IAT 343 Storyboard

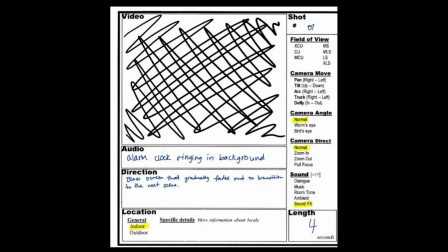[0:08]
This is IAT 343 Group 1 Final Storyboard Presentation. Team name pending, film name pending. The first scene is going to be a black screen, and you can hear alarm clocks ring in the background as the black screen slowly fades away into transitioning to the next scene.
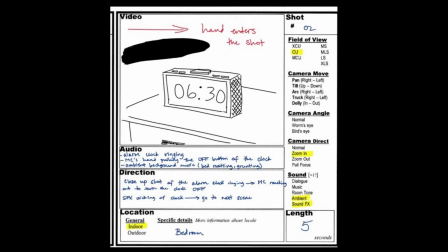[0:23]
And our main character is going to wake up, and his hand's going to enter from the left side of the screen to turn off the alarm clock. As you can see here, the whole scene is going to be in grayscale, with our character being the darker black, and then everything else in a different shade of gray to illustrate the depression and stress that comes with working in the modern world.
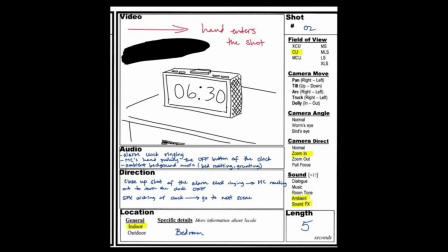[0:41]
So alarm clock is going to ring, he's going to turn off, and then he's going to transition to the next scene.
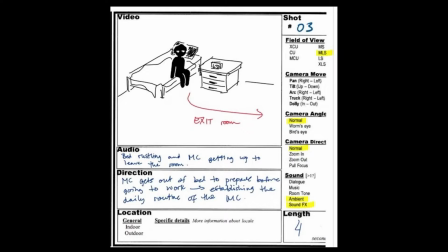[0:45]
And he's going to wake up from his bed, you'll hear some rustling of the bed sheets, and he's going to exit the room towards his right with footsteps, SFX playing in the background.
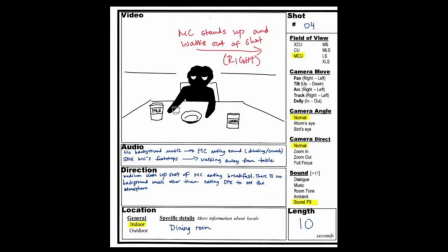[0:56]
He is going to go into the dining room, and he's going to eat his breakfast consisting of milk and cereal. You can hear him crunching sound, the eating sound of him crunching and him drinking milk. And after that, he is going to stand up and walk out of the shot towards his right, towards his bathroom.
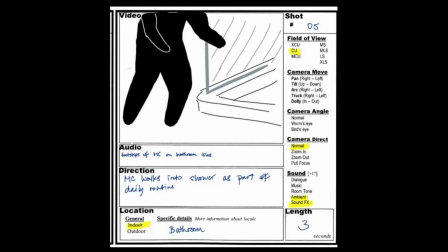[1:12]
As he enters the bathroom, there'll be a CU of the shower and him walking past it,
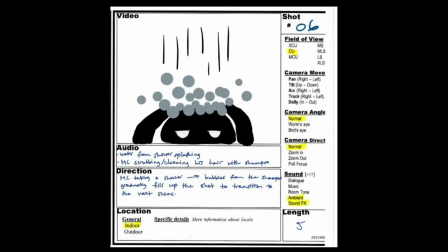[1:19]
into it, and then passing the tiles. It's going to cut to the next shot of him taking a shower. The bubble from the shower will gradually fill up the shot to transition to the next scene.
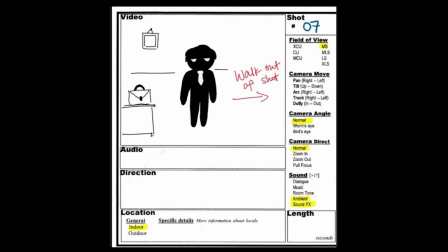[1:31]
And he's going to get dressed, have his bag ready. He's going to walk out of shot towards the right.
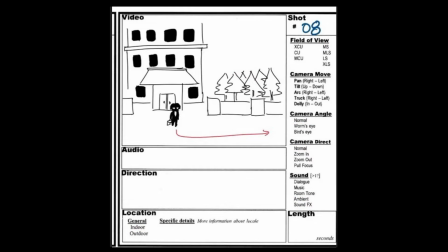[1:36]
As he's leaving to work, all his motions will be towards the right of the screen. And as he's coming back from work, all motion will be towards the left to create consistency and a sense of motion.
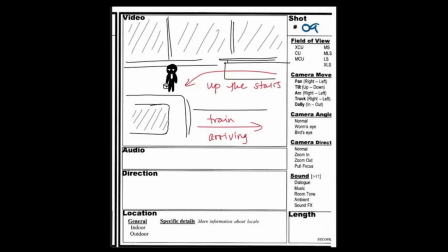[1:45]
So he's going to walk out of his apartment building, walk towards the right of the screen, past some trees, walk up these stairs of a train station as the train is arriving.
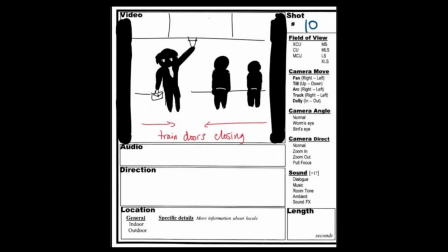[1:54]
He is going to, next shot is going to cut to him inside of the train as the doors closing,
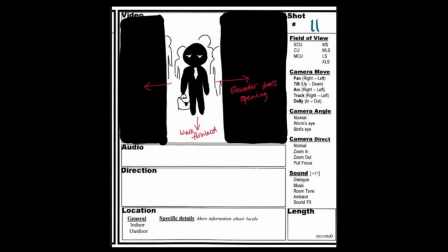[1:58]
and this is going to transition into the doors opening and him walking out of an elevator at his workplace.
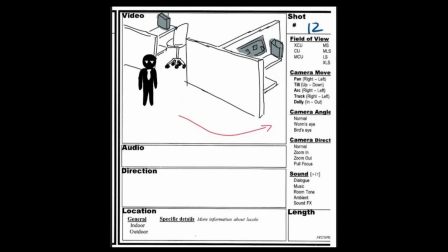[2:05]
He's going to walk past a few cubicles and into his own,
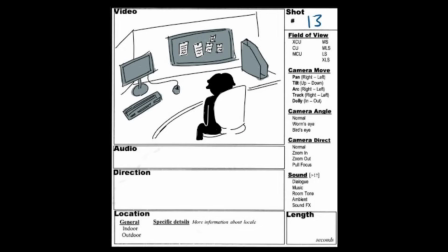[2:09]
and then he's going to sit down, and you're going to have a brief environment of his cubicle with his monitor, keyboard, mouse,
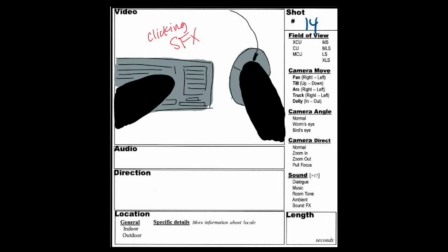[2:17]
a bulletin board, and some folders. After that, our main character is going to start working with some clicking sound effects, typing on the keyboard and the mouse.
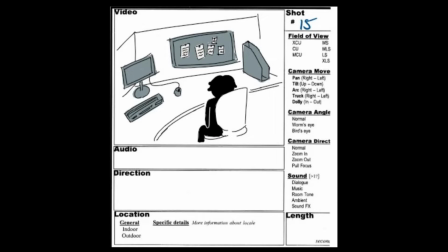[2:25]
After this, he's going to come back to the long shot again, and then back to him working.
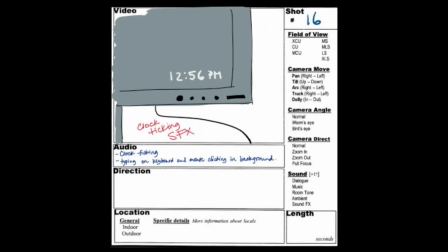[2:29]
So this shot is going to show the screen of the monitor of lunchtime, and then clock is going to be ticking in the background, and him's going to be keep on typing on the keyboard and stuff.
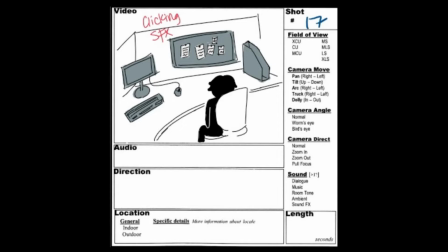[2:39]
And after that, it's going to cut back to the long shot with the clicking sound effects and typing. And after that, we're going to cut back to the time, changing to 5:13 p.m.
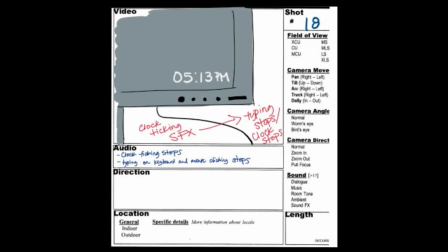[2:47]
So signifying that his shift is over and he'll gradually stop typing and leave work.
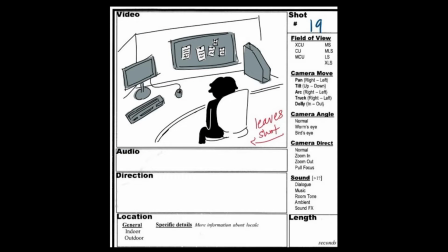[2:53]
So he's going to stand up, move left, as we discussed before, leaving towards home.
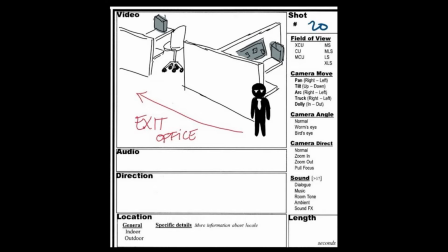[2:58]
And he's going to exit the office past a few cubicles. And the elevator door is going to close as he's walking in towards it.
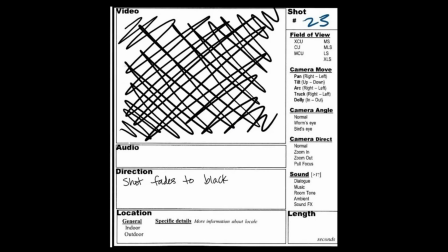[3:06]
And now he is going to go towards his house, go back into his apartment, and the screen fades to black, signifying that he has slept.
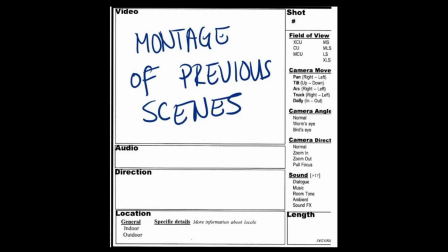[3:13]
After this, it will be a montage of previous scenes to create the illusion of time passing and him going to work every day, with it being very mundane, boring, and depressing. And then these shots will be sped up, some scenes taken away, maybe 1 or 2 cycles of the previous scenes.
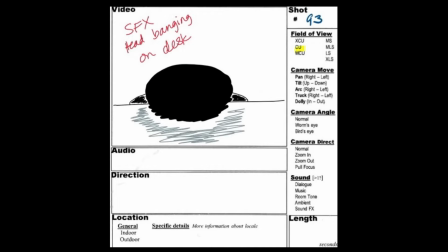[3:29]
After that, we're going to see the main character bang his head on the desk after the montage with some sound effects of him banging his head.
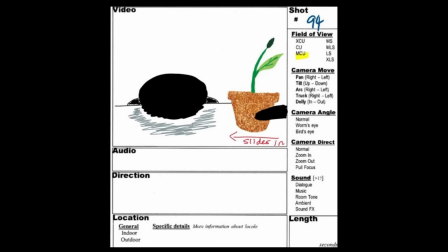[3:36]
And slowly, a colorful plant will be slid into the view.
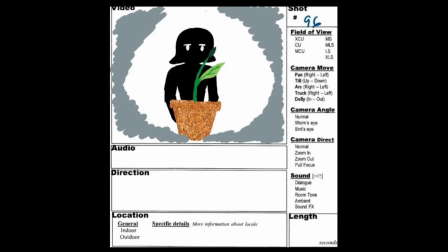[3:40]
And our MC is going to look up towards the plant, and it's going to see is his female coworker with the plant there.
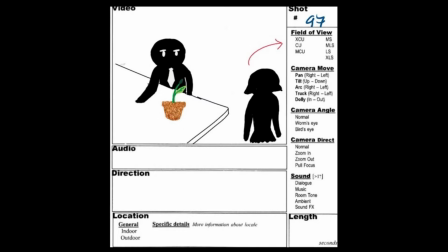[3:47]
And after greeting him, the coworker would leave, and then leaving him with the plant.
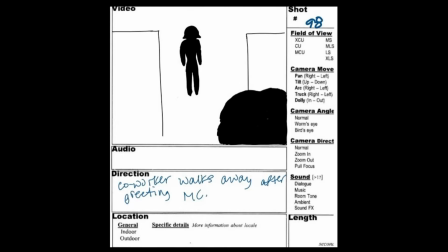[3:52]
So the plant here will be the only thing that's colorful, and then, so MC is going to look towards the coworker as the shot cuts towards them leaving.
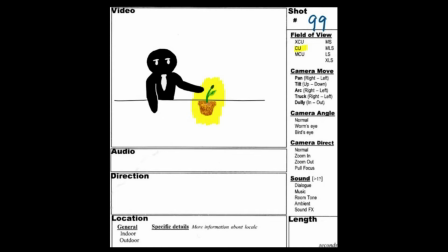[4:00]
And the MC is curious to why the plant is colorful and why it's vibrant. The plant here represents happiness and a uplifting theme, so basically motivation.
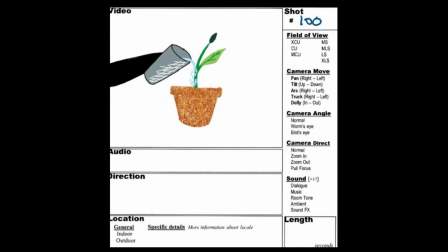[4:10]
And so he's going to go, oh, I should probably water the plant. So he's going to water the plant a little bit as it's only a sprout.